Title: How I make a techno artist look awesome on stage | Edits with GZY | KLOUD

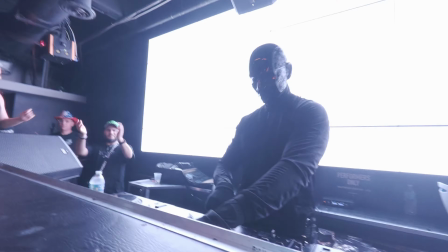0:00 In today's video, I'm gonna show you how I took this show footage and turned it into this.
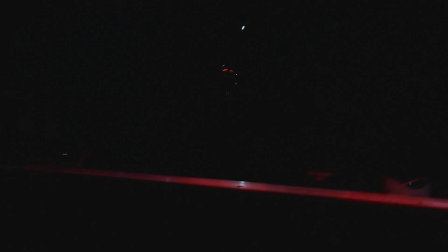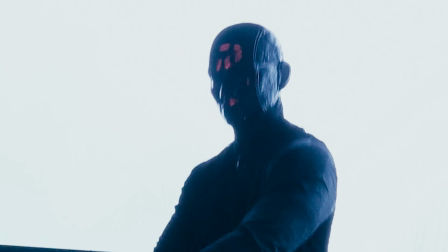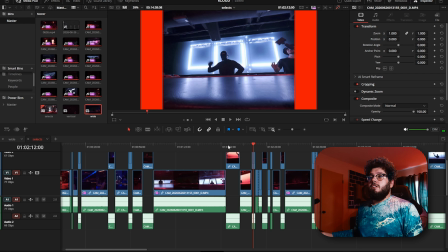0:23 So, step one is we took all the footage and I took selects out of it.
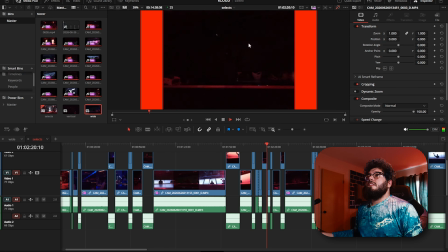0:31 And these are just segments that I thought were cool. Like, this looks sick. So I got all the selects that I liked.
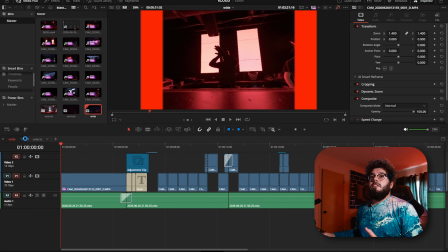0:36 Now, usually I'll have this set up.
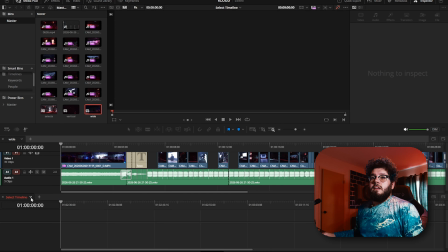0:39 I already have the video made, but I would turn on stacked timelines and I would click my selects right here. And then as I go, I would drag and drop. Since it's already done, we're just gonna show you some workflow. So this is a show by a dude named KLOUD. He is a hard techno monster. And I really wanted to portray that feeling of how insane that show was.
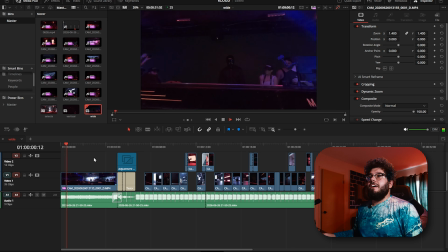1:06 I wanted to start it off pretty chill. So I found like, this is a clip from his opening.
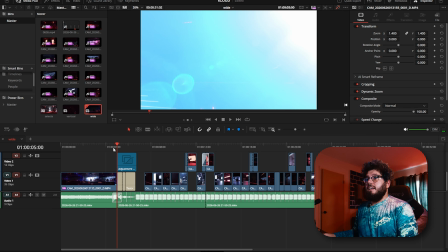1:14 And then I miraculously got this like light right into my lens.
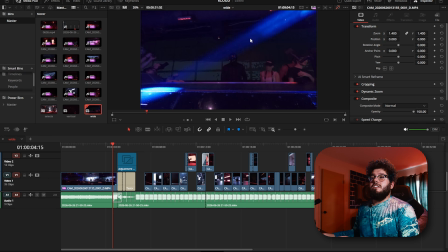1:20 So I kind of used that as a transition itself. So I was like, that would be cool. That was lucky. Right here I have some text,
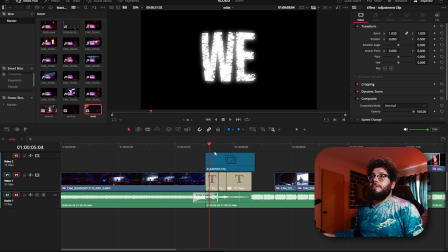1:29 but I have the color turned off because it's really laggy because I'm using a pixel stretcher from Aquascape. I'll leave links below to his store. He makes good plugins. I did some distortion and, you know, just made it look cool.
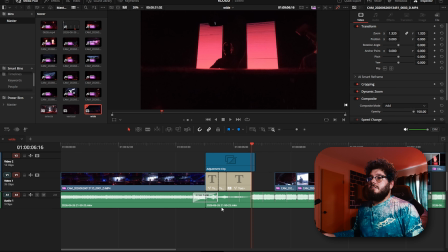1:44 Right here is where the song kicks in. I did a little crossfade so I get that da da da da da from the song that I like.
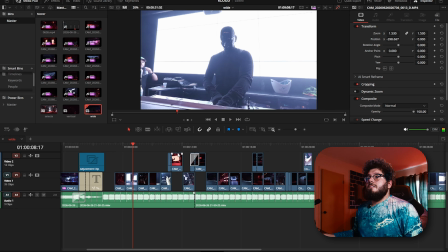1:52 And basically, you know, I just pieced together clips that I thought were cool, added some zoom ins.
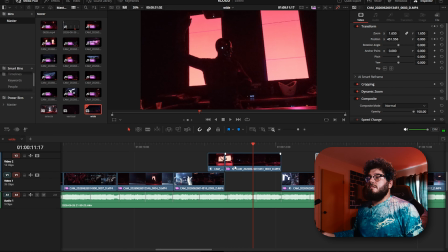2:01 Right here is a really cool trick that I like to do.
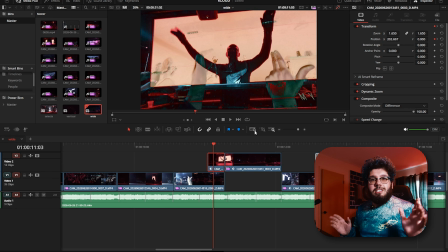2:05 And it's basically, instead of using like stock flashes, I hate using stock flashes all the time. Like, it makes it easy for like corporate work, but for like this, you want to be fun and creative. So all I do is change, you know, the composite mode and you just see which one looks cool.
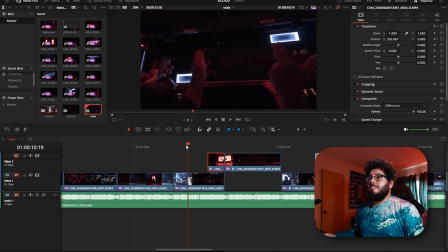2:21 This one I thought difference looks cool and it gives it this little pop in to that.
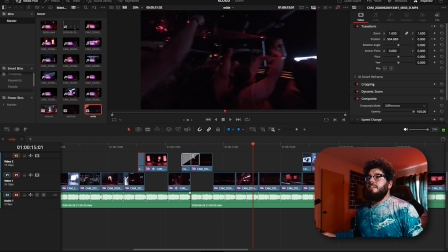2:27 And that's sick. And basically I tried to cut whenever it flashed black because there's a lot of flashing lights. So like you see like right there, it gets dark. Now it's light again.
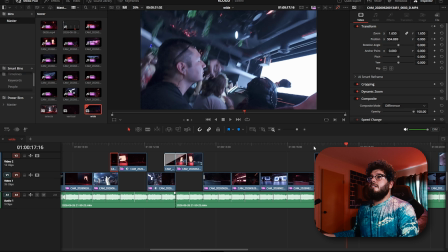2:41 Now it's dark. Now it's light again.
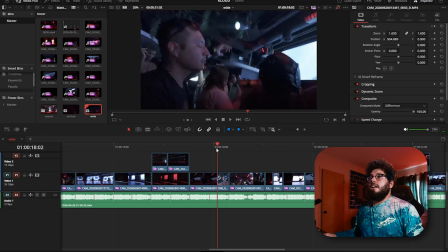2:45 This is cool because this was two different shots, but it's so fast that it looks like it's the same shot.
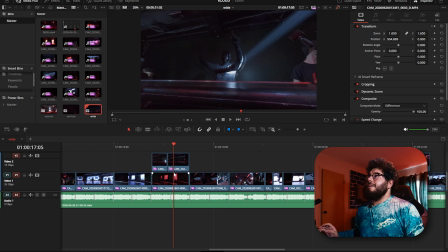2:52 And I didn't necessarily have the shot that I wanted, so I had to make it. You know, sometimes you gotta do that. Sometimes your shot isn't, you know, it's not that full whip, but you could piece two together in a whip and make it a longer whip. So, you know,
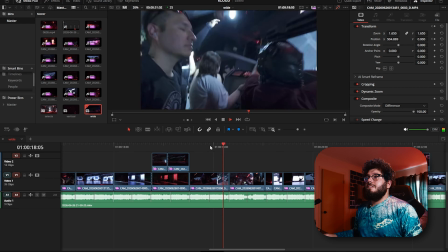3:07 that's pretty smooth right there.
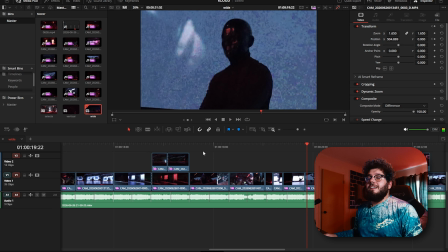3:09 Like, you could tell he bounces back over here, but no one's gonna notice that, especially after getting flashbanged 15 times.
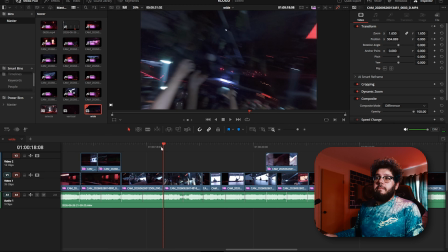3:16 Over here, I heard the dun dun dun of the bass. So I took the same clip and rotated them on the dun dun duns.
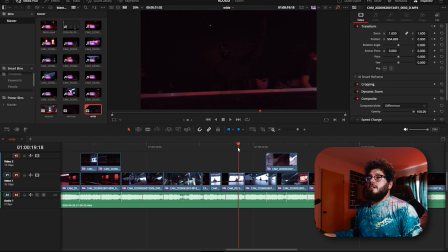3:24 So dun dun duh. And then him rocking out. And another thing was color. His whole thing is red, black, and white on his set. So I didn't want to go too long with white, too long with red. So I tried to mix it.
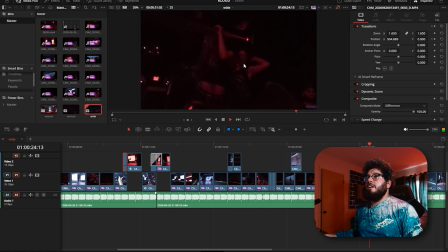3:43 So here's some white, here's some red, white, red, white, you know, just going through it all. And then just a couple zoom ins to let it go. That's basically my thought process on it.
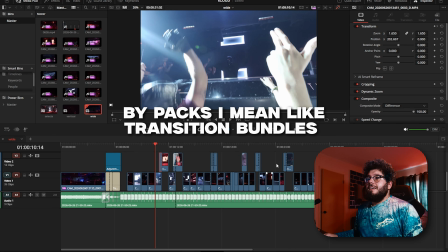3:59 Was I just wanted to make something cool. I didn't really use packs for this. A plugin, my color plugin, basically all free.
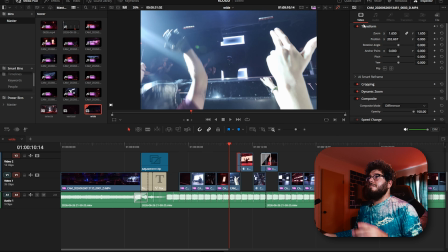4:06 Spectra is free.